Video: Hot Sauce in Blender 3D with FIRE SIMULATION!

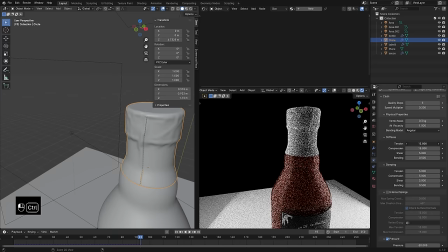[11:54]
This would totally be easy just to model on your own, but I thought it was kind of fun to do it with a cloth simulation. So just adjusting some settings there, the tension is going to reduce, or turning down the tension stiffness will make it so that it can stretch a little bit more.
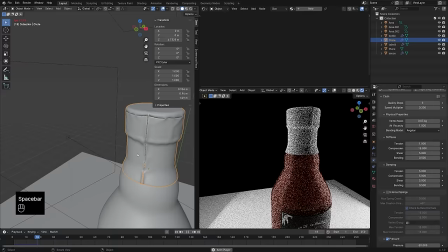[12:08]
Playing with the vertex mass is another thing I'm messing with a little bit there. And then just also adding another edge loop around the top that can be sewn,
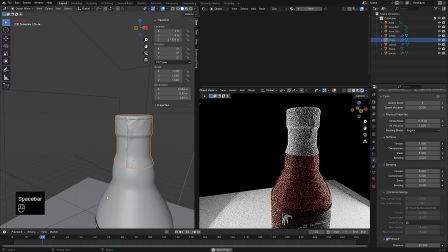[12:16]
filling in that spot so that, you know, we've got just some extra details there that'll look really nice with the lighting.
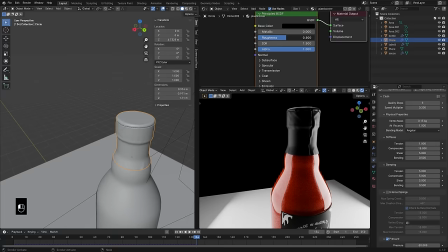[12:23]
So let's add a material to this. I'm going to just name that Plastic Cover. make it black, make it a little bit shiny.
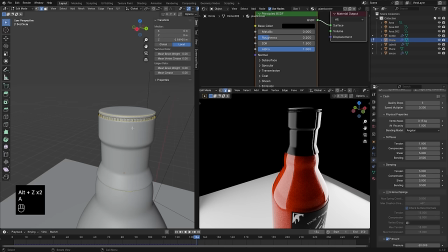[12:30]
And then I also do want to add sort of a texture to this.
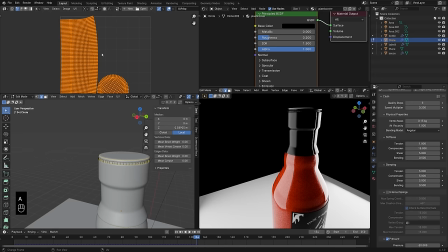[12:33]
So I had drawn these kind of faces that initially I wanted to use for my label design, but didn't end up making it into the final cut.
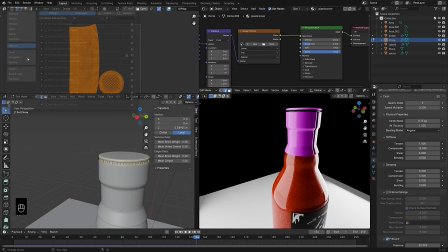[12:41]
So I'm just doing a quick unwrap on the mesh there and then Control T with my Node Wrangler add-on.
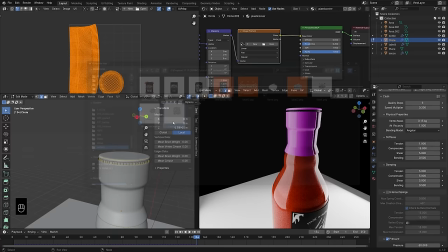[12:48]
You might need to enable that right here. Just search for Wrangler and it'll be right there.
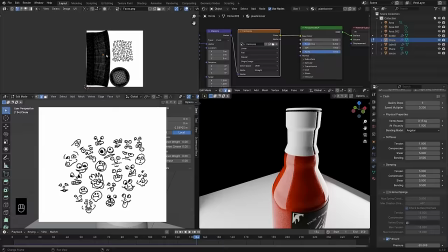[12:53]
So that'll add the image texture, the mapping and the texture coordinate nodes. and then I can select the texture I wanted to use and here's a little time-lapse of me
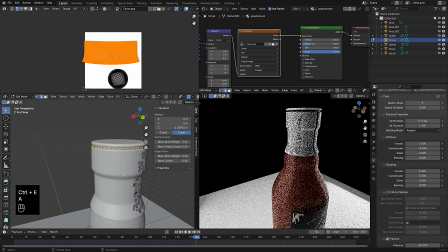[13:01]
sketching those faces since Procreate does have that cool little time-lapse option and then just sort of moving my UVs into place so that those faces are kind of everywhere and decided I actually needed to add some seams there so that it mapped a little bit better but just moving
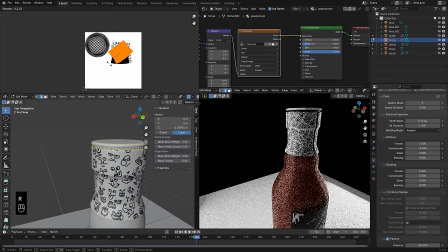[13:17]
those islands kind of into their proper location just so we have sort of full coverage and just also looking in the viewport to see kind
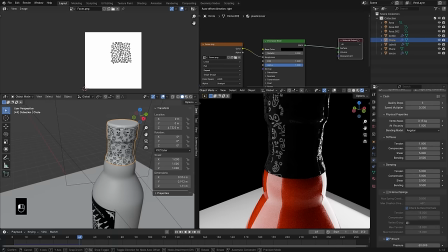[13:26]
of how that's mapped not worried about getting this perfect but I think it's looking pretty good and I didn't necessarily want that to control the base color but I
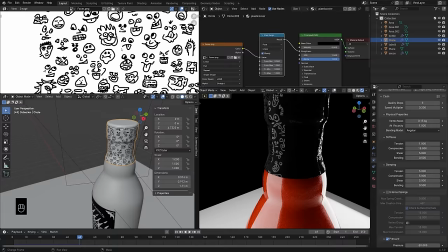[13:34]
used it to control the roughness and I don't want it going from zero to one but instead I'd rather have it go from something
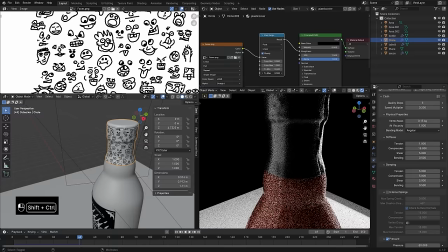[13:42]
else so remapping those values so the black values are zero the white values are one so I'm taking the black values mapping them to 0.4
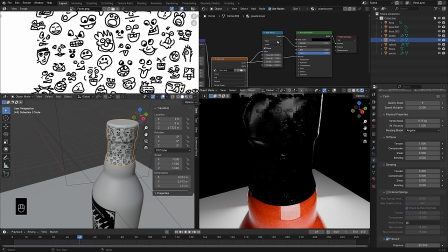[13:50]
and the white values to 0.2 so that the faces are a little bit rougher than the rest of it just kind of looks like it's you
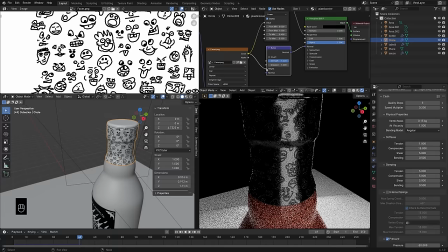[13:57]
know laser etched or something like that and then I'm going to use that same texture plugged into the height of a bump node which is then plugged into the normal
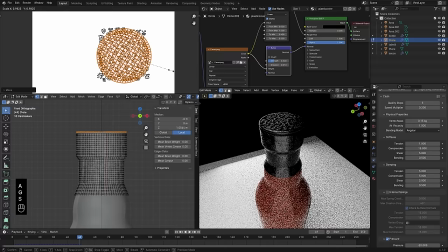[14:04]
to give that a little bit of a bumped out texture a little bit more embossed or something bumped in bumped out embossed debossed
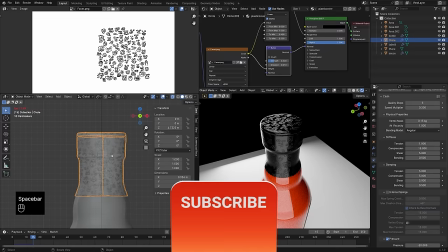[14:11]
I'm not sure which is which but adding the texture to the top right there might as well why not
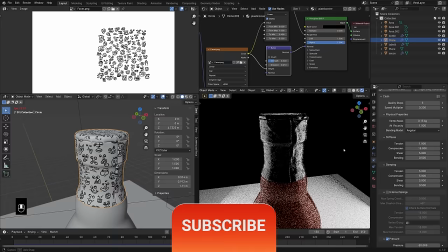[14:17]
and just letting my simulation play through until I think it looks pretty good,
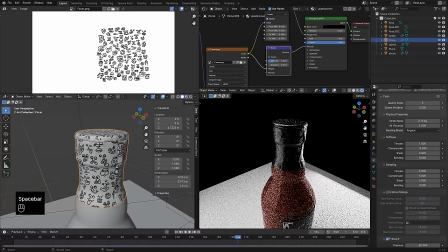[14:23]
and once it does feel pretty good you can basically just apply that simulation so that it's kind of a locked
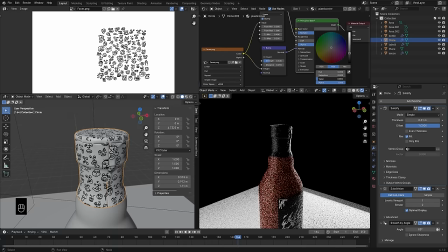[14:29]
object. So just pressing Ctrl A, hovering over that modifier, and now it's just a single locked object that I can, you know, do whatever I want with, but wouldn't want to do too much more UV unwrapping and definitely can't do any more simulation at this point.
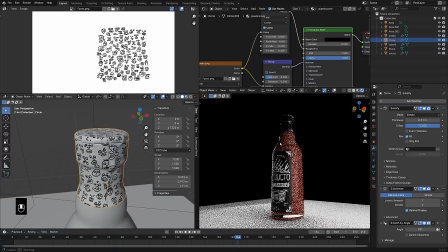[14:42]
The metal looks pretty cool, but I think I'll go back to black. And adjust my roughness values there just a little bit.
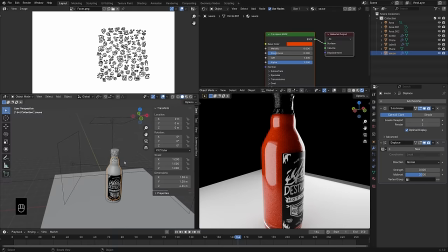[14:50]
And yeah, I think the bottle's kind of coming along pretty good here.
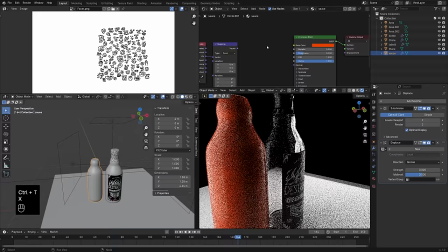[14:55]
Now's another good spot to save your file. Let's do a little bit more work on this hot sauce texture.
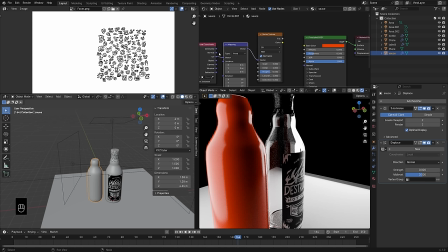[15:02]
Gonna do something real simple, just adding a noise texture just so it looks like it's not one solid color,
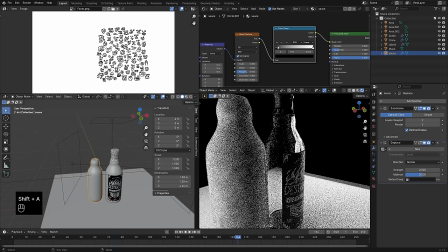[15:08]
but there's sort of something going on there. and then using the object input and then plugging the factor of the noise into the color input of the principal shader. And then I'm gonna use a color ramp to control those colors.
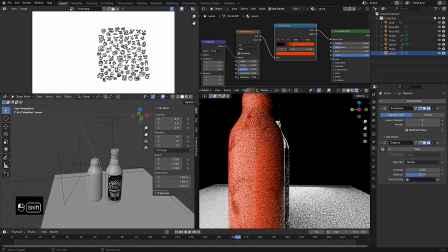[15:21]
Now I had copied the color by hovering over and pressing control Z or control C so that I can just press control V right here and paste that same red back in. And then just kind of playing with a scale, maybe giving it a little bit of distortion, playing with that color ramp some more just until again,
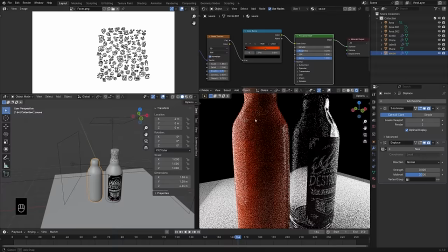[15:37]
you know, this isn't super visible, but just adds a little bit of detail as you can see here. So shift control click on that color ramp to get a better look at it and I think it turned out looking decent.
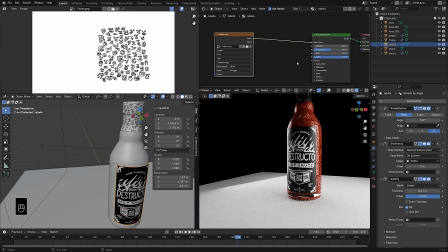[15:46]
So I'm moving that back into the bottle and yeah we're looking pretty solid. So let's do a little bit more work on this label.
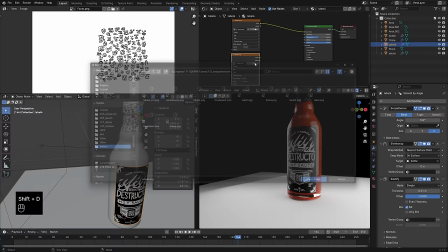[15:54]
So we've got the just the black and white texture going into the color now and that looks fine but I actually made a couple other textures here.
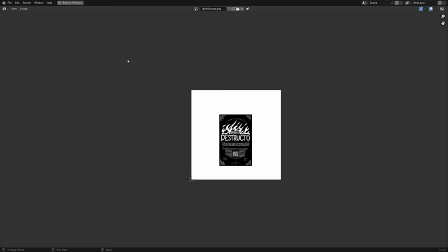[16:01]
The first is this bump texture.